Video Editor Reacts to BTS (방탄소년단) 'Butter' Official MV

This is literally singer and video editor reacts now. That's crazy. This is my girlfriend Ashley. She's a singer so
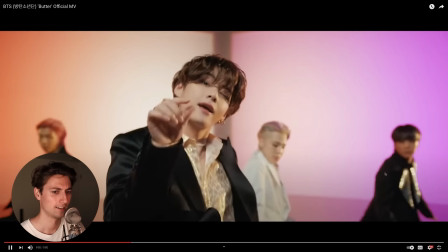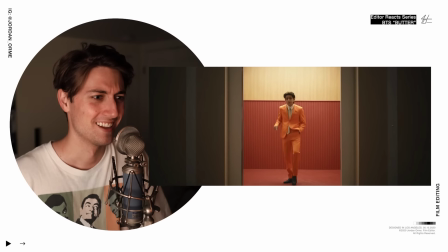Oh, this part's so hard. It's literally just the small movements.
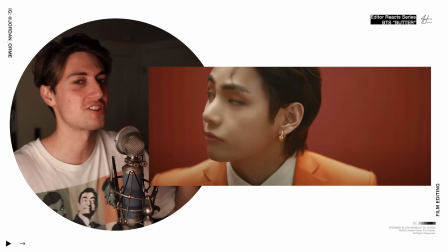One of the editing tip I have for this section is matching continuity.
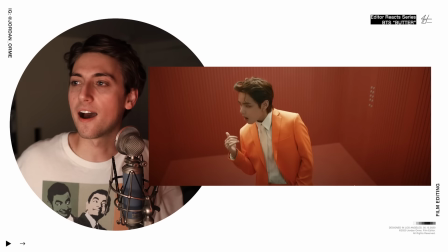We get that close up and he looks to the right and then we cut to the next shot and he's already performing to the right. So matching that continuity and cutting right on the beat makes the edit so fricking crispy bro. A buttery potato chip.
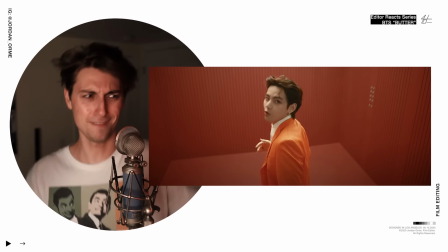Don't need no usher To remind me you got it bad
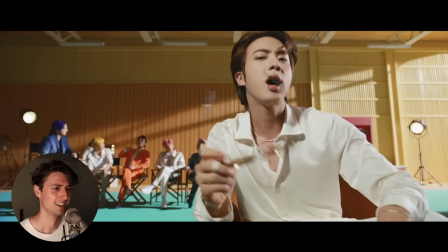Ain't no other That could sweep you up like a rubber Straight up Gotcha Making you fall like that Break it down
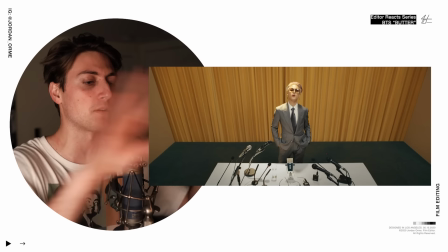Youngsuk Choi You can't be doing that to me bro You can't be planning shots so well Where in the break of
the song You know he just like throws his He throws his freaking glasses to the side And then the dude Just like grabs glasses from him And is like
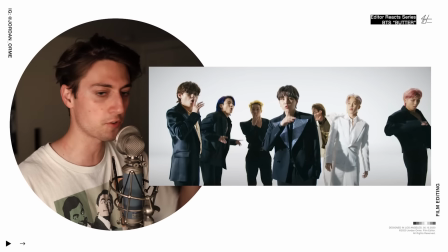You got to save some for the rest of us, man
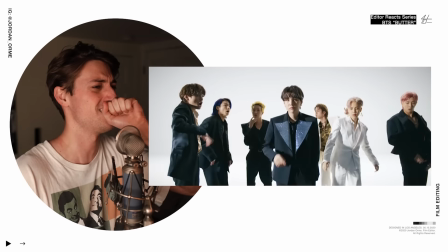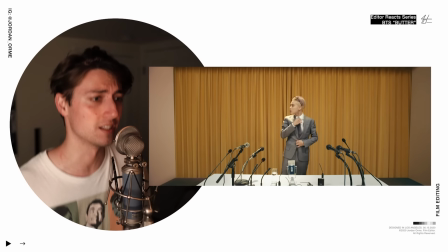Can't help it
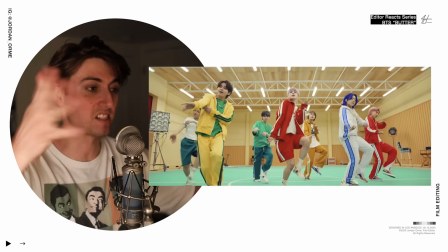We're in an aesthetic looking gym
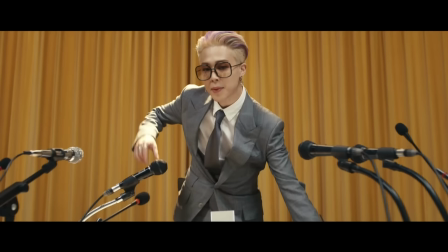They really made like a press conference set for Jim and then pull back the curtains and they're in a gym
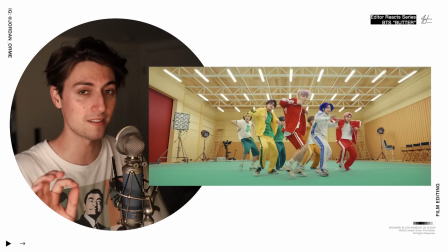That's just called defined expectations and humans love their expectations to be defied If you're making art if you're making music music videos If you create something that
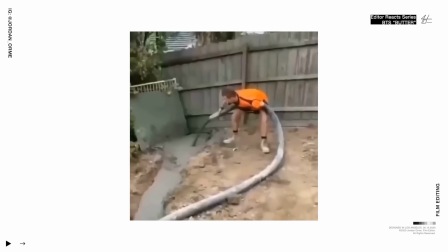you think people won't expect people will like it more.
Hold on sticks Here she come sticks.
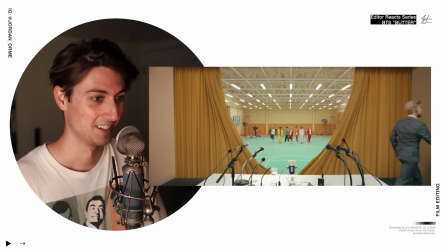I'll be honest. I did not expect that That's that is pretty neat.
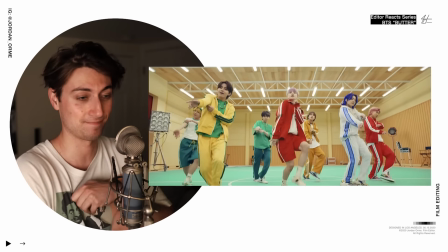That is bad. That is fascinating
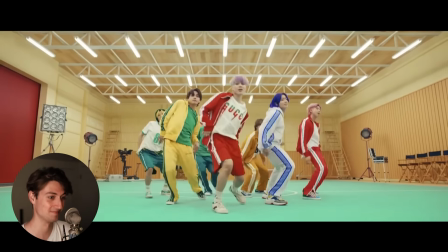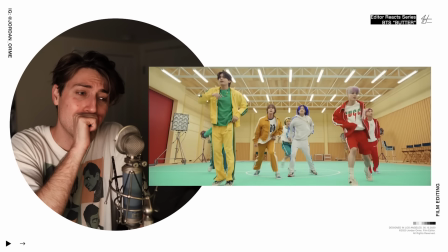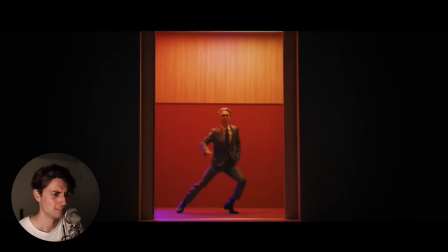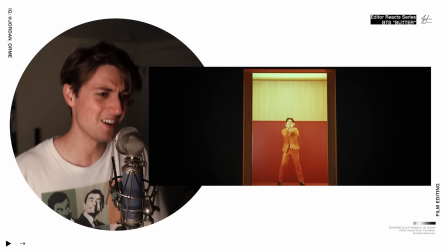Oh Okay, so every
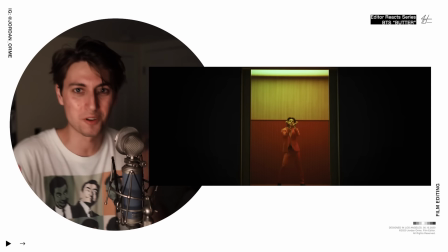So every bar we just do this super long zoom We're just on a zoom lens It looks like this and you have a little
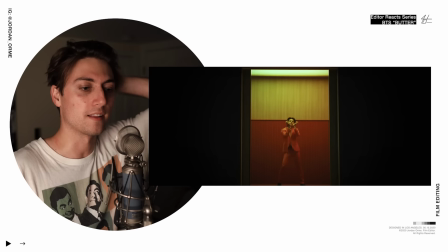controller thing that makes a super nice smooth zoom And you know like let's make this be not a normal elevator make it be a lit
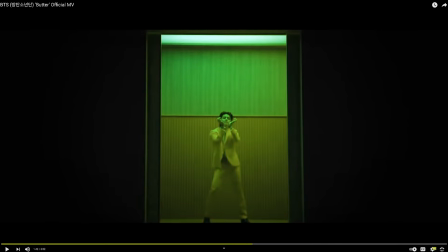elevator You know an elevator with hella lights. We're gonna have a freaking freestyle dance off to this instrumental instrument this metal instrumental I'm mental.
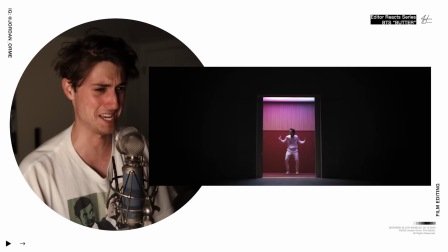You're doing dance therapy, but they're doing it better than me. I need to practice more. I need to practice more. So they don't take it. You just literally put dance therapy on top of this and please.
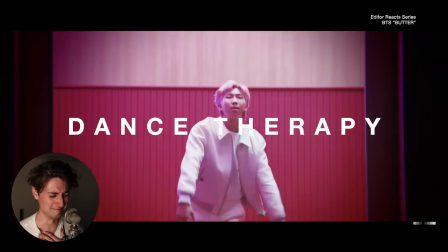I need a moment.
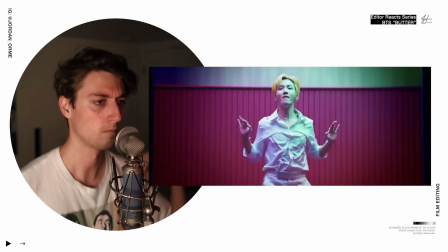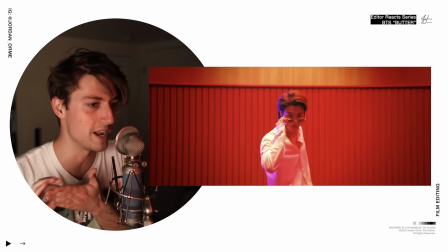Alright, I'm taking notes, man. We're taking notes. Wait till the end. Dance therapy is about to be crazy.
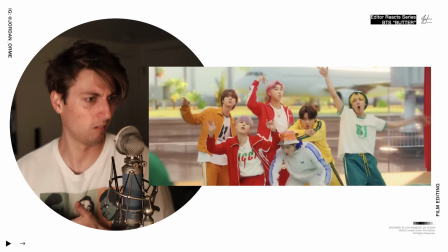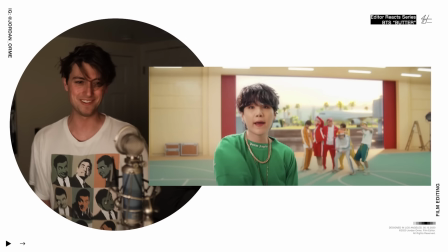Oh, bro. This is how you freaking use Zoom ones. Can we can we look at V and Jungkook here?
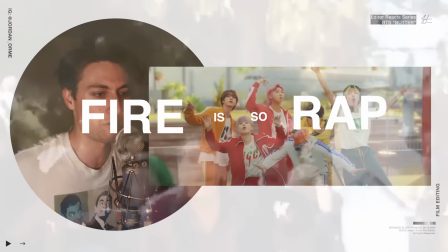They're just they're homies, bro He has to hold back the crowd because sugar's fires so rap, bro. He has to hold them back effective We can see that all of this in the background surprise.
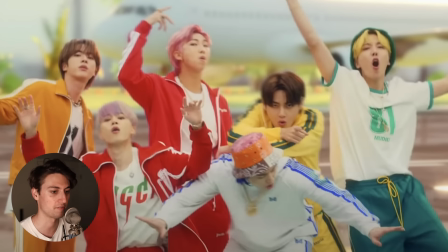It's not real. It's a green screen You can see all the edges. They're a little bit feathered. This was in the gym. They shot at the same time They're like, hey guys, you know what?
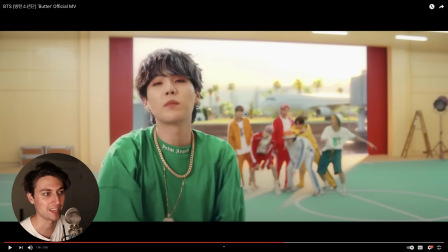Let's just put a green screen up and make it look like it's a summer banger and we'll put a little plane in the background Put some chains on her boy sugar and all of a sudden it's a hip-hop track of the summer
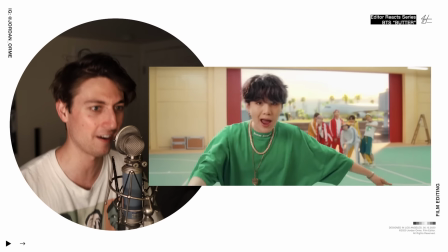We got some good green screen work there. And the camera's just like bouncing to the beat.
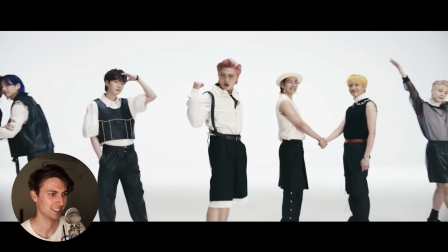It says... It says ARMY. They mentioned ARMY in the song.